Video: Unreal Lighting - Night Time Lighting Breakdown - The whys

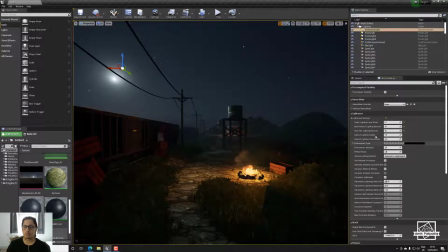[8:13]
I haven't touched lighting quality or smoothness, mostly because, and I also haven't touched the light map density, so they are pretty low in general.
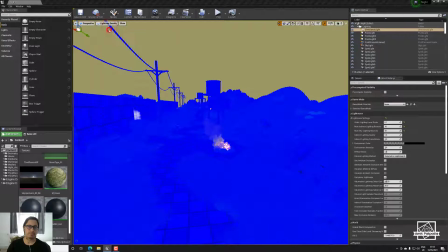[8:24]
So I'm not optimized, so I haven't done that either.
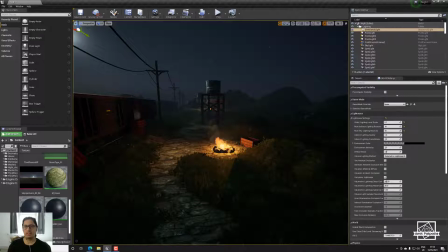[8:29]
Now, some of the key things that I've done just to enhance the scene quickly, to explain the stuff you can do more of, is that for the bonfires I've used point light,
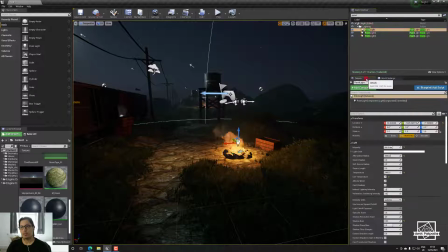[8:44]
and these are like how should I put, these are stationary, so they are both baked and real time, so to speak. And I've done it to 550 luminance. Now that is because a candle is around, I think, 13 lux or luminance or something,
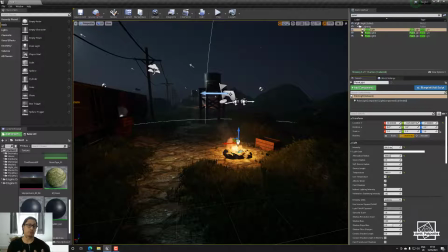[9:02]
and I believe a torch, I normally put it on 250, gives a good look and it looks correct. So therefore I put it on 550. So I'm using, trying to use real life measurement to decide the concept here. But I have also created a attenuation radius of 1500.
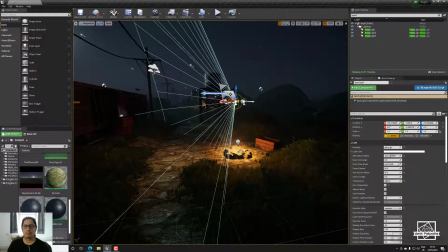[9:20]
But the key thing I have done to enhance the scene a bit is that I've done static lighting on towards this
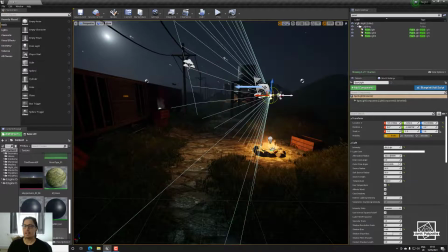[9:28]
train and the boxes, so you can see it, and a little bit down here on the back to the grass.
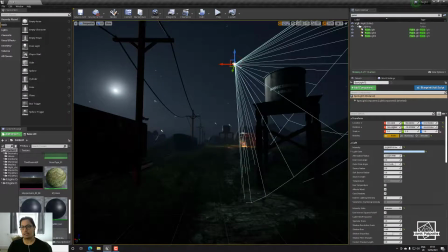[9:34]
As you can see, I've done the same here to just highlight this thing over here.
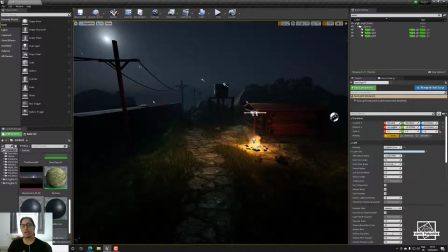[9:40]
You can see I've done the same here, that I'm trying to highlight the area that I want the character to walk. Now, would I've had this layout, would I've had this layout for the campfire personally.
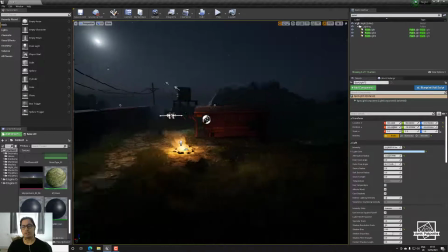[9:55]
Probably not. I would have done some changes, and I probably would have
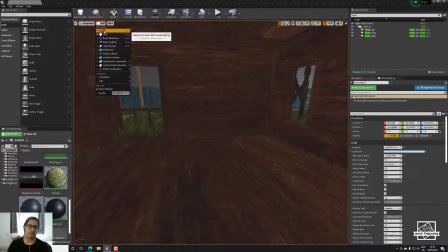[10:02]
also gone into the house, and I would probably have had maybe some white light or something that came out of the building to
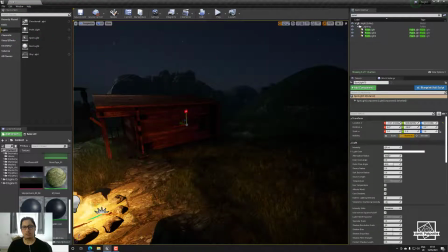[10:13]
kind of insinuate or suggest that the player should be entering the building as well. So I might have gone, you know, put the light there and figure out the settings. Maybe it's a building light, right?
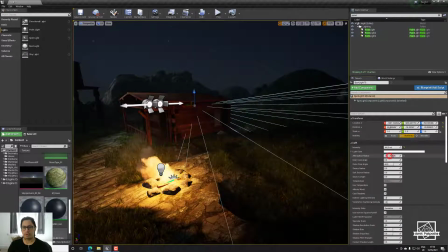[10:32]
And I might try and see, okay, how far can I push this light. Maybe if I do lumens and I go like, maybe it's a super bright light, you know.
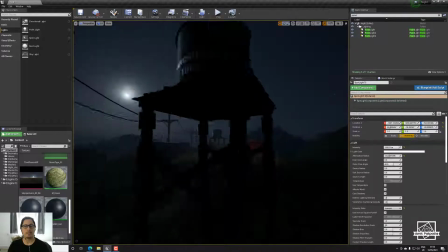[10:43]
So I would maybe probably do something like this to make it stand out a bit more and tweak it and all those things, right?
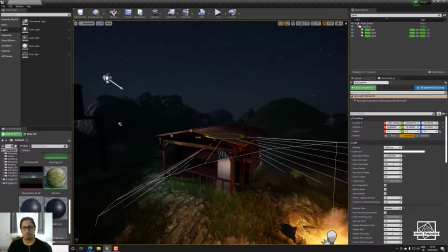[10:50]
And of course you might have to do something like this as well, right?
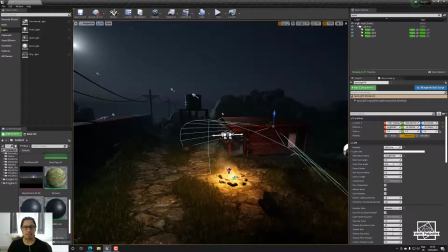[10:58]
And you might take away the bonfire in this case. So in this case I might decide, okay, this doesn't serve the point or the purpose anymore.
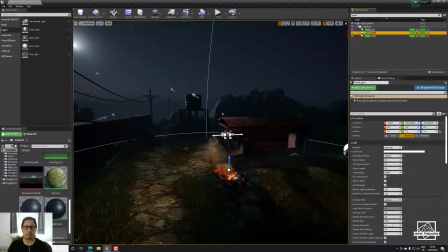[11:07]
So what happens if I hide it? Does it give more story, more purpose?
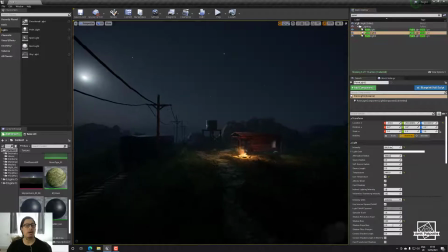[11:14]
It's possible. So these are some of the tweaks I would have done if it was my environment and I really wanted to push it properly to a higher level.
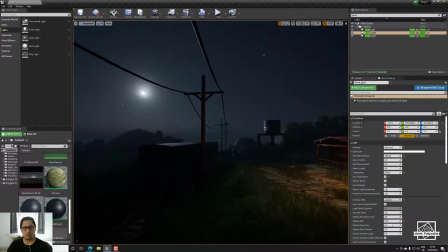[11:22]
And again, another thing I've done,
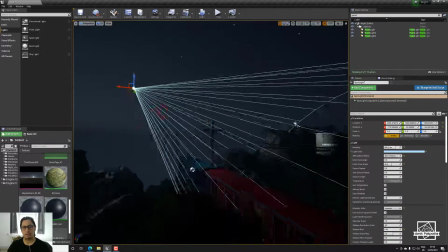[11:24]
I've put these moon enhancement lights and I baked it to get some spot here and some highlights there,
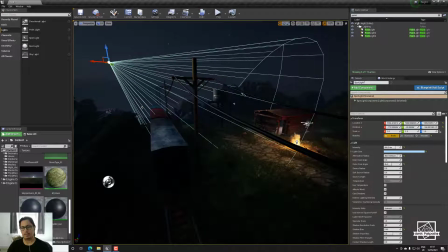[11:32]
and it also brightens up this area which is a bit blue, right?
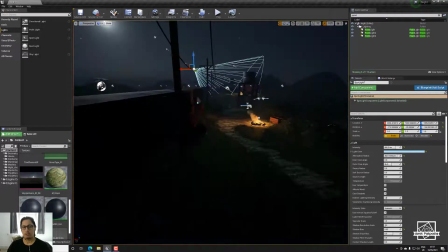[11:37]
So these are some of the things I've also done. Now, more importantly, this is by far not completed.
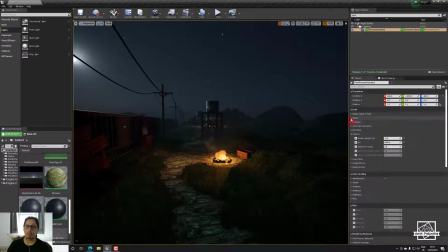[11:46]
I will also probably have gone here and I would have maybe considered playing with the bloom a little bit to see,
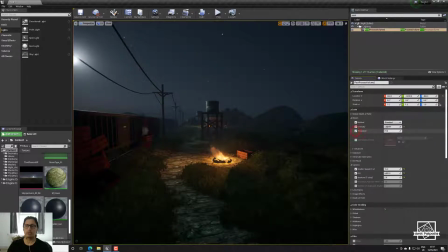[11:53]
okay, can I push it to a certain degree that suits me, or is that too hard? And these are kind of the things I would think about as well.
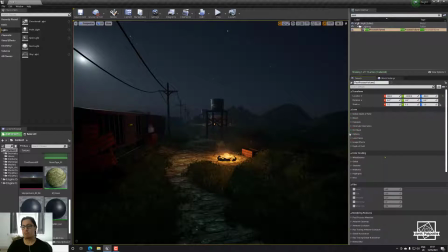[12:07]
And then of course in some cases I would consider some image effect. I would probably also adjust the settings for the shadows of midtone.